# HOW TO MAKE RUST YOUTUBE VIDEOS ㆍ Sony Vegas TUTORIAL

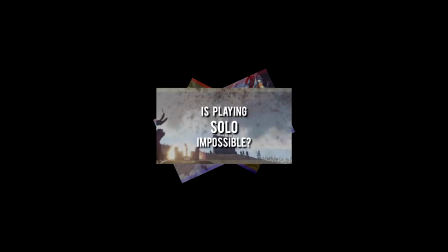(0:01)
There's so many great Rust videos out there. I wish I could make YouTube videos. I'll be able to share all my awesome memories of Rust with other people. But there's no way I can be a YouTuber. You're wrong. Anyone can be a YouTuber. Is that you, God? In fact, I'm going to teach you how to make your own Rust video right now. Mom? Starting from which programs to use, how to record and edit your footage. H-Tune style. Oh my God. It's easy as boom, bang, bitch.
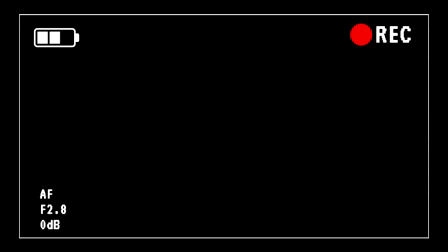(0:32)
Right off the bat, there's three solid options for recording software that you can choose that won't have a big impact on your performance.
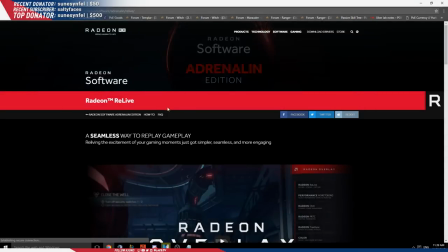(0:39)
If you have an AMD card, you want to use AMD RELIVE. If you have an NVIDIA card, you want to use Shadowplay.
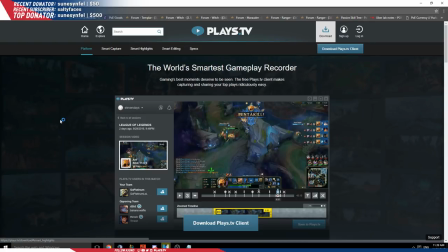(0:45)
But I recommend using PlaysTV, which anyone can use and is the best option in my opinion.
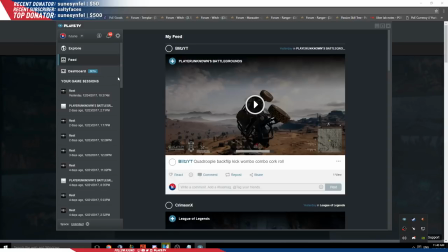(0:50)
You're able to record in high definition, you can edit, upload clips almost instantly in the program.
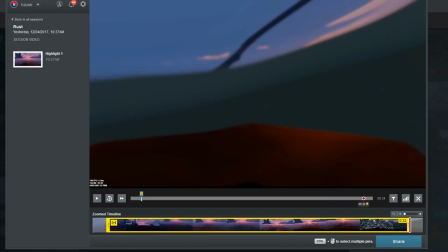(0:55)
You can use this built-in editor in PlaysTV to create quick clips to show friends or admins, or simply to break down your longer footages into smaller highlights.
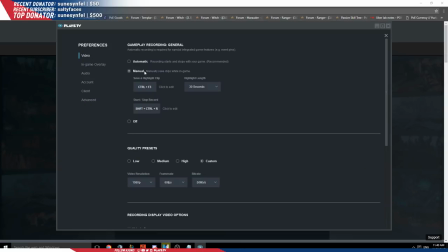(1:04)
In the settings, you want to make it manual recording and set a hotkey to start recording so you can record whenever you want. Make the quality custom, the resolution 1080p, frame rate 60fps, and the bitrate should be 50 megabytes per second. You want to make sure to uncheck the enable watermark option.
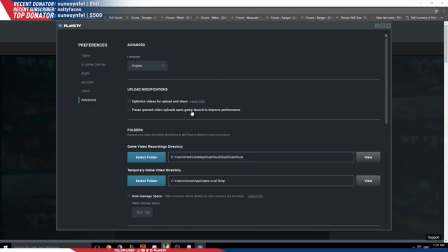(1:21)
Skip to the Advanced tab and make sure the Optimize Videos for Upload option is unchecked and set a directory folder for all your footage to go to, preferably into your hard drive. You also want to uncheck Auto Manage Space.
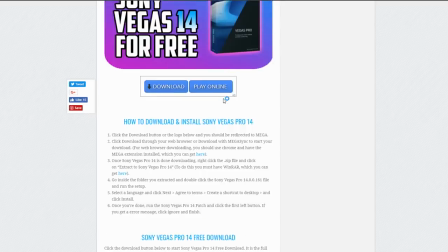(1:33)
You want to go follow the link in the description below and follow the simple instructions to download Sony Vegas Pro 14 for free.
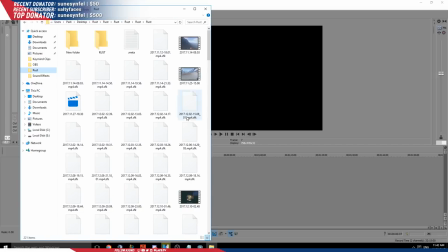(1:41)
Once that's done, launch Sony Vegas and the first thing you want to do is to drag in any footage you want to edit into the editor on the bottom.
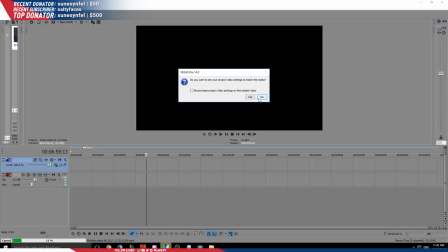(1:49)
If you play Rust on a stretch resolution because you're a PvP god, then make sure to press no to the do you want to set your blah blah blah. This will make your video stretched out to fill the entire screen.
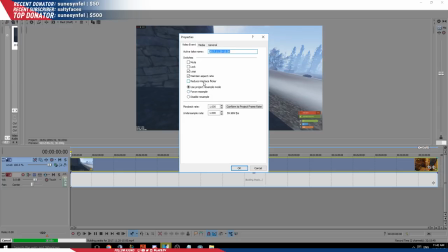(1:59)
If that didn't work, right-click the video in the editor, go to properties and uncheck maintain aspect ratio.
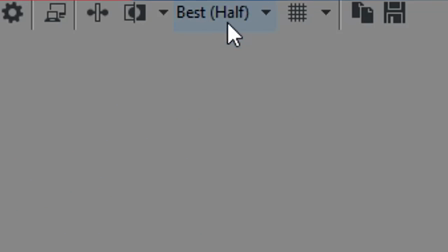(2:06)
Now the second thing you want to do is go to the top left and make sure your video preview is at best and full to have the best preview quality.
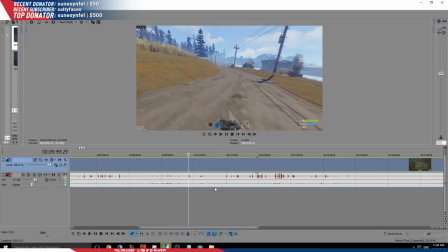(2:13)
The most basic tool we will learn first is the split tool. By pressing the S key in your keyboard, this splits a clip into two clips and is what you'll be using most of the time to edit your video. For your intro, you can do a simple fade from black by dragging the top left of your video clip.
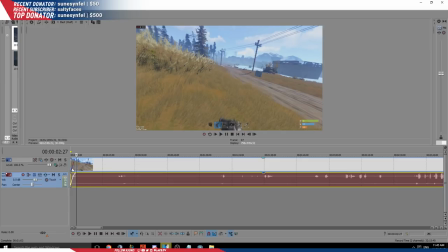(2:29)
You can also fade in the music or audio using the same method. Your video is going to consist of tens or hundreds of these little split clips all sewn together.
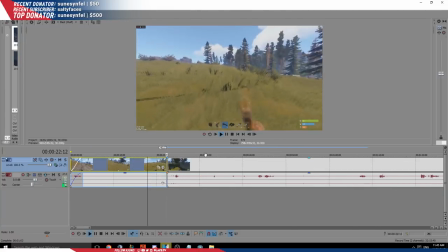(2:38)
You want to make most of the transitions between the small clips just normal jump cuts, which really means just one clip right next to the other one without anything special.
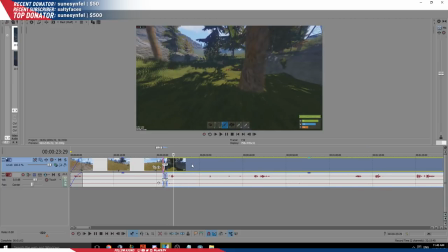(2:46)
If you want to highlight a significant change, for example, in the video scenery, you may want to use crossfade, which you can do by overlapping the clips together.
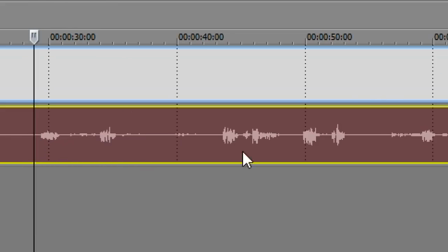(2:53)
While editing, pay attention to little bumps you see in the audio clip, as this may be a sign of an important dialogue or a fight happening that you may want to include in your video.
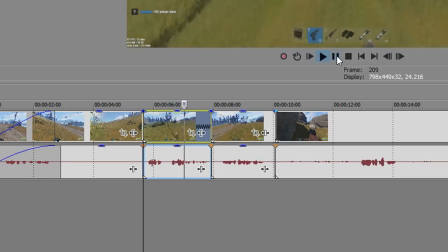(3:01)
You can slow down clips or make them faster by control plus dragging the edges of the clip.
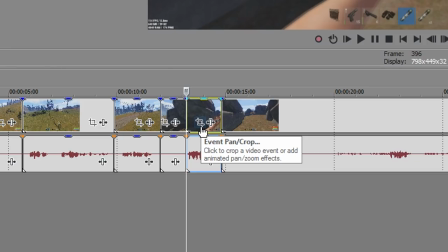(3:07)
For zooming in on certain things, you want to first select the clip you want zoomed. Click the Event Pan Crop button and a window will pop up.
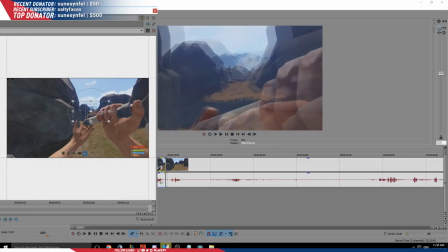(3:14)
To zoom in on something, shrink the F screen and drag it to the place that you want zoomed.
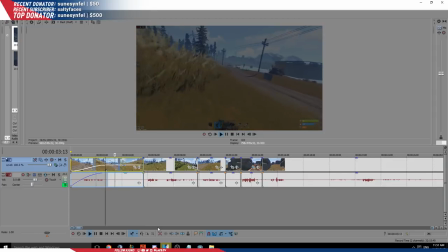(3:19)
You can also lower the brightness or visibility of a clip by dragging down the top edge of a video clip to lower its opacity.
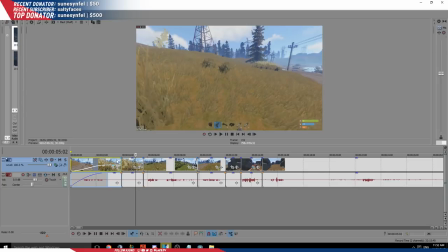(3:26)
You can use this for your intro where it starts out darker and gradually gets to normal brightness. You can achieve this by having half the clip darker, the second half normal opacity, and crossfading the two clips by extending the video clip to overlap.
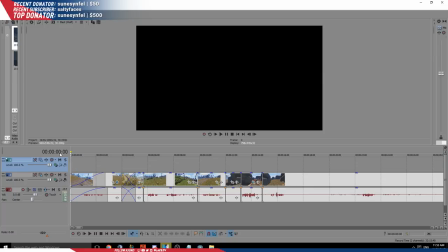(3:39)
To add text to your video, make another video track above your clips and go to Insert tab and then click Text Media.
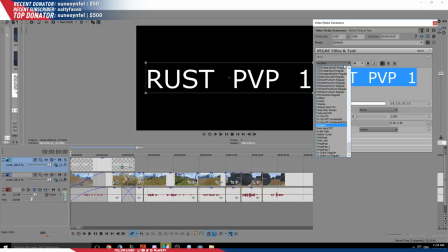(3:45)
You can then write whatever you want, but make sure you use a good clean font so it's easy to see.
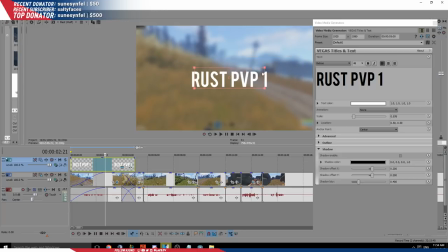(3:50)
For example, I use Babas. You can also adjust the size of the text by adjusting it on the screen or using the font size. If you want extra emphasis, you can also add shadows to your text. You can also add music just as easily as you did with video.
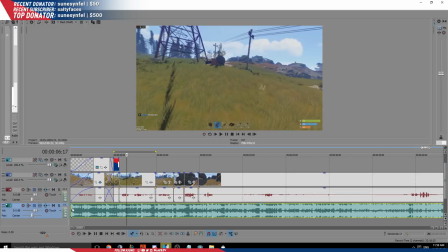(4:05)
Just be careful with copyrighted music as it can make your video unavailable.